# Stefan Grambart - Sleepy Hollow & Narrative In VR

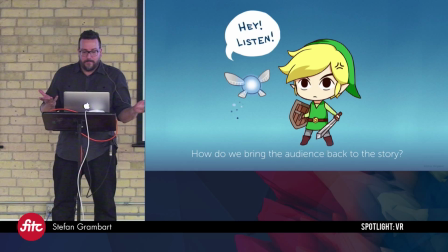(4:09)
But then the question is, if you're letting people look around, you're letting them take in the environment, how do you get their attention back to the story? And you can do this in a lot of ways, and some of them are a lot more overt than others.
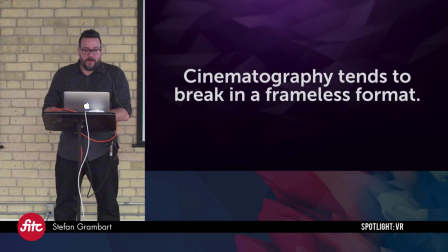(4:23)
One of the problems that we have is that cinematography tends to break in a frameless format. So by frameless, I mean a 360 environment. you don't have edges of a screen, and we can't really rely on the tools that we use to tell stories in movies and on television
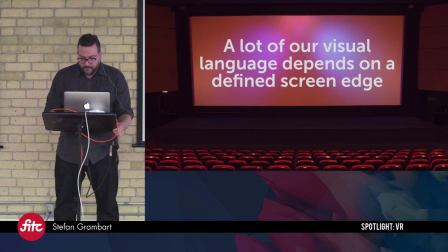(4:38)
because a lot of our visual language really depends on these defined edges of a screen.
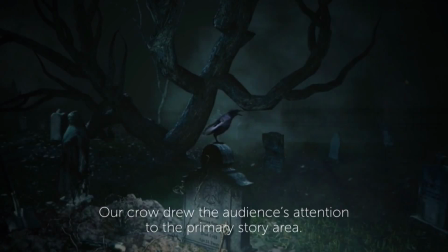(4:43)
So for Sleepy, what we did is we have this little guy, our little crow. It's kind of hard to see. It's a dark panel, but we have this crow on top of a tombstone, and he actually flies off towards where Ichabod Crane, our main character, comes in.
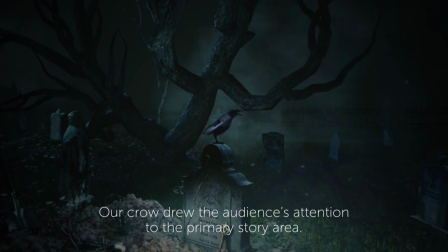(5:02)
So that motion, if the crow is in the audience's field of view, they'll follow it and then they won't miss the beginning of the story.
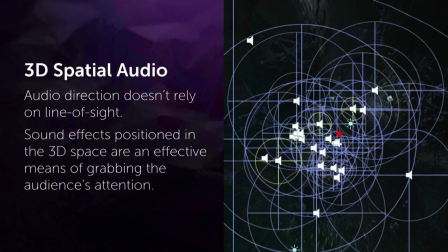(5:11)
But of course then the issue is what if they're not looking at the crow? So we paired that motion cue with an audio cue. And obviously audio cues sound is omnidirectional. So when you're in a VR environment, you may not be looking at something and getting that visual cue, but you are getting that audio cue.
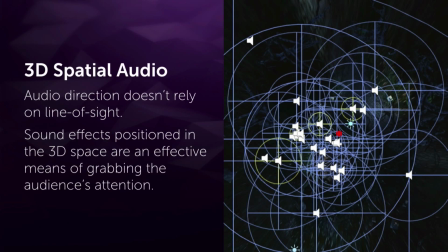(5:31)
So using audio to support the motion extends that reach even further, so even if they're not looking in the direction of the crow, they can hear the crow cawing behind them, and then when they turn around to see what it is, the crow flies off, and then the story starts.
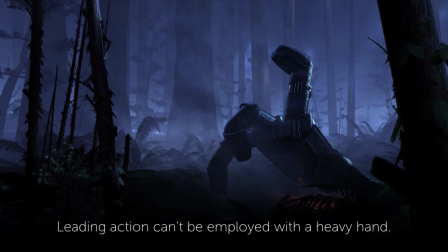(5:45)
So we've actually moved away from using this kind of an overt guidance, and we're trying to use it much more subtler, because when you employ this with a heavy hand, it starts to feel very forced,
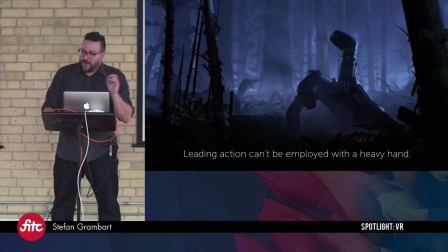(5:55)
and pun not really intended with the heavy-handed, but so the idea is that we try to be subtle, we try to be clandestine with it, but what if it's too subtle? What if the audience refuses to pay attention to the primary story area?
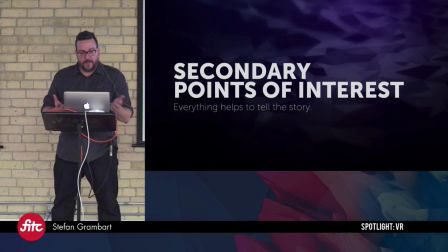(6:11)
Well, then you still want them to have a degraded experience that still is meaningful and is still rewarding, So we use these secondary points of interest. So again, we're talking about a frameless experience,
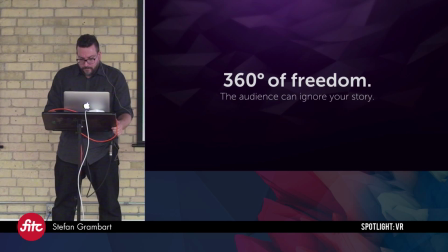(6:26)
which gives you 360 degrees of freedom, and this is often considered to be the greatest stumbling block in narrative and VR. The first thing that we wanted to do was develop a way that we could plan for this. We could plan a 360 storyboard, which is what we built.
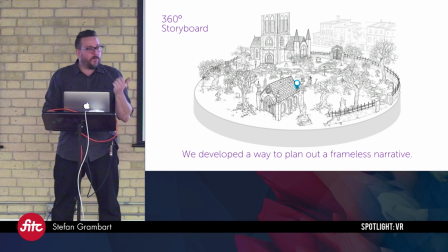(6:43)
We planned out the entire environment of Sleepy Hollow in this storyboard, which was not only used for modeling, letting the modelers and the artists create the environment, but we also used it to plan out where items were placed and what they were doing and how they would be rewarding to the user if
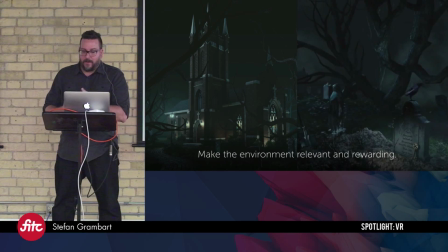(7:02)
they weren't watching the main experience. Making that environment relevant to the story and rewarding was really important. So in Sleepy Hollow, what we did was there's things in the scene like other characters' tombstones, there's Easter eggs from the third season, which some people picked up on when they went through the experience.
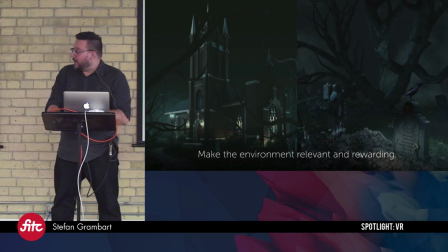(7:20)
And so that sort of on one hand rewards the user, and on the other hand makes it relevant to the story. And the good news about this is that anything that's sort of as a point of interest isn't imperative content. So if it's missed, it doesn't affect the story. but if you decide not to look at the main story area,
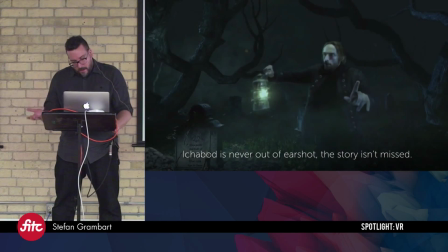(7:38)
you're still getting some kind of visual story while you're getting the audio. And the audio comes from, obviously, Ichabod. He's never out of earshot. The story isn't missed. And you can still get the story through watching the environment and hearing what he has to say.
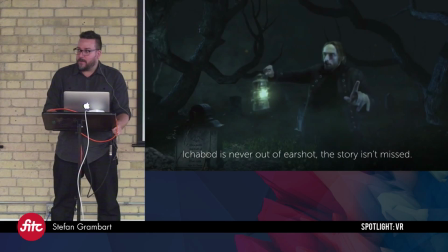(7:55)
But, of course, then there's parts of the story that you just have to author. You want the user to see them.
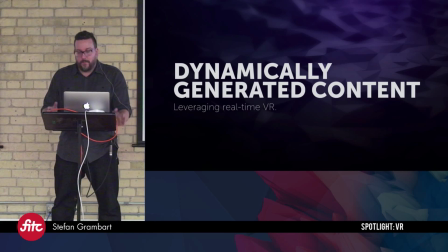(8:01)
And that's where the dynamically generated content comes in. At this point, this is something that you have to do using real-time rendering. Game engines like Unity or Unreal, which other people have talked about today. What it allows you to do as an author is to have crucial information that is presented to the audience based on where they are looking.
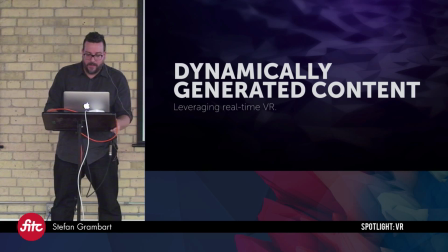(8:24)
The digital interactive nature of VR allows us to use these techniques that aren't afforded to film.
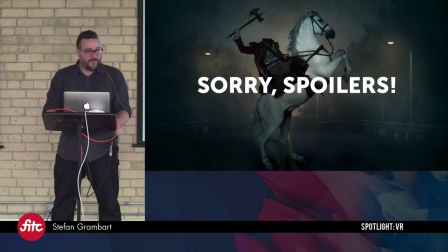(8:29)
So for us, that happens to be the climax of the story when the horseman cuts off your head. Sorry if you haven't gone through the experience yet, but it is called Sleepy Hollow, so you should figure that there's going to be some heads getting cut off.
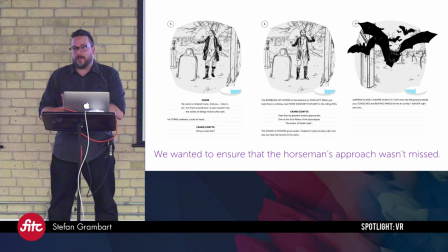(8:45)
So we knew that we needed the user to see the horseman come at you before he cuts your head off, because when we didn't have that at first and people missed it, they didn't understand why their head was... because their view changes when their head topples off.
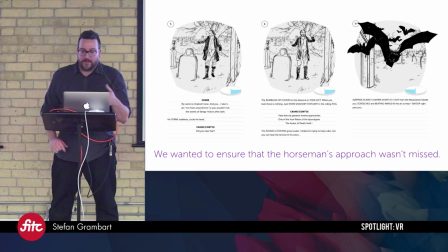(8:59)
So people didn't really understand what was happening or why, and then we realized we need to make it so that this horseman comes at you. So the problem that we were running into was that he has to appear, and having a headless person appear in front of you is somewhat unnerving and doesn't really make much sense in the world.
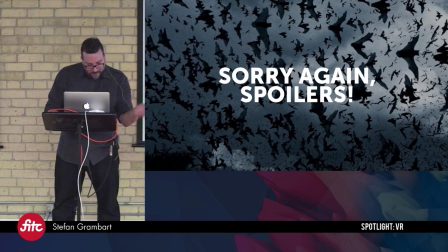(9:17)
So we used a little bit of a misdirect, and we have this jump scare in the form of a swarm of bats. Again, sorry if you haven't gone through the experience. There's a swarm of bats. It scares you. It's the bat smoke screen, or the bat screen, and it obfuscates the horseman's arrival.
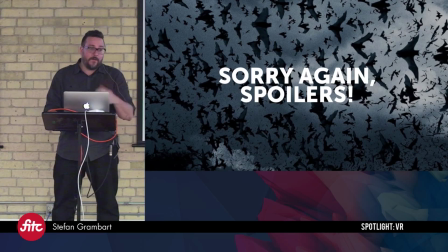(9:35)
It sort of happens, and it completely covers the scene at one point, which allows us to have the horseman pop into existence right in front of you, and then he comes through the bats,
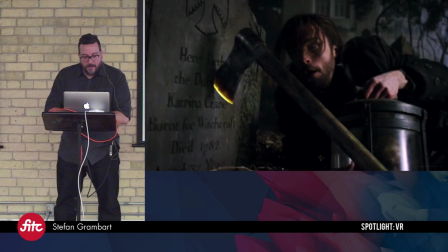(9:43)
and he chops your head off. And that's sort of the climax. So this sounds great. We were really happy with how this turned out. We said, well, why don't we do this with all the characters?
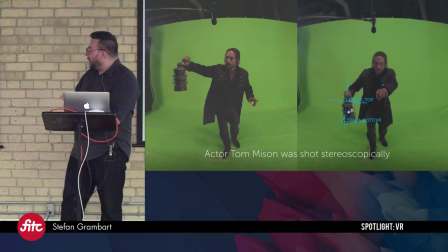(9:54)
Obviously, Tom Meissen was shot stereoscopically on a green screen
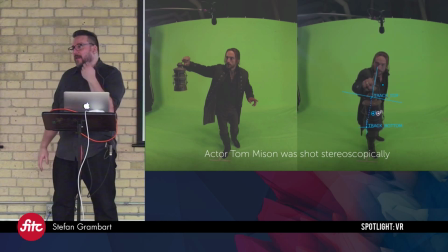(9:59)
This allowed us to get the best possible performance and the best-looking model of him.
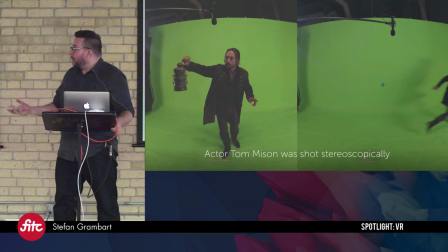(10:06)
You can actually see emotion in his face. The acting comes through. It's not a 3D model. But we're limited. We were able to get him into a 3D environment, but we weren't able to manipulate him, or we couldn't let the audience move in any way because it would break the stereoscopic performance.
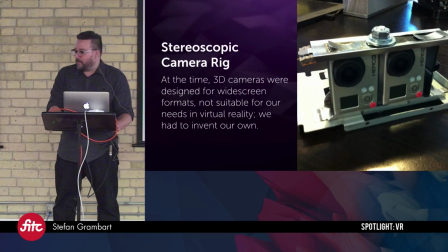(10:23)
And just another example of how nascent this technology was, we actually had to build our own stereoscopic 3D rig because the professional cameras that were available at the time were A, expensive, and B, were designed for widescreen. So you couldn't get a full-body shot unless you were 15 feet away or more.
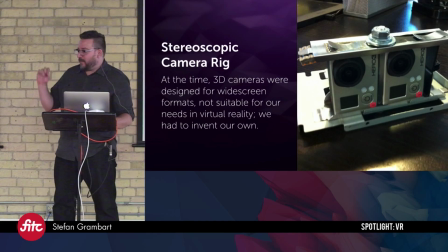(10:43)
And when you shoot stereoscopically, the distance that your subject is from the camera when you shoot is the distance they will be in VR. And it just made Tom Meissen, like this tiny little guy off in the distance sort of shouting at you, which is really not rewarding. Steph mentioned earlier that the closer things are to you, the more rewarding they are, and it's totally true.
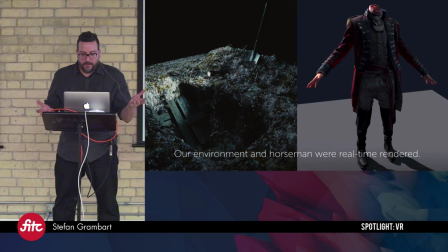(11:05)
It was interesting because we were able to capture that live performance and put it into a 3D environment with other 3D characters. Because the Horseman was a CG character, we could animate his approach and then apply that based to where the audience is looking.
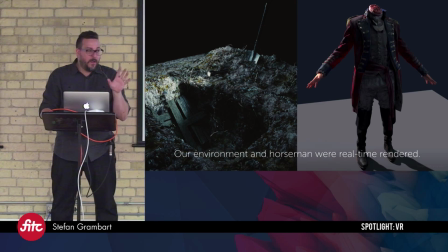(11:21)
That was a way for the audience to actually have agency in the world, but indirectly, and their behaviors and actions impact the story, but very discreetly.
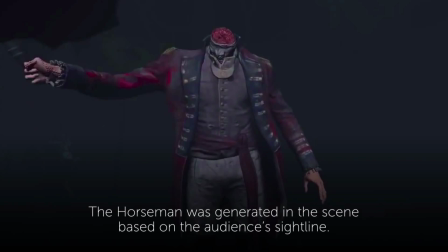(11:33)
It's interesting because we don't have to actually pause the story and make demands for input. The users are not aware that they are doing this. It just sort of happens. It's something that Oculus and other people have started talking about as gaze cues. I'm going to say that although the horseman was generated and dynamically in the scene,
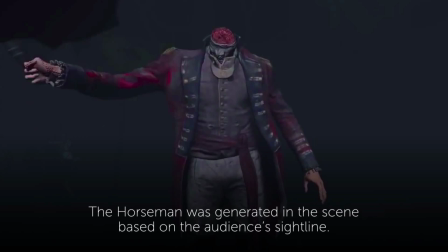(11:52)
that was in the Oculus Rift, so anyone who's tried the experience today has been trying it on the Gear VR, which is a mobile device, and you can't really get that quality of image through in real-time on a mobile device.
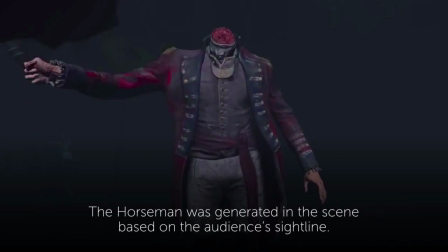(12:06)
It's just a limitation of the mobile VR platform, so we actually have a baked-down version or a pre-rendered version of the experience that you've been going through. So there's actually one spot where the horseman appears, and you can actually miss him in that one, just so you all know.
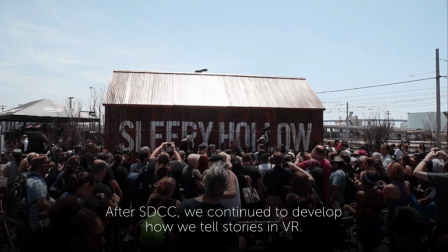(12:20)
uh so yeah that that was how we created the story for sleepy hollow um and it was a pretty big success at sdcc there was lots of people uh going through this covered bridge every day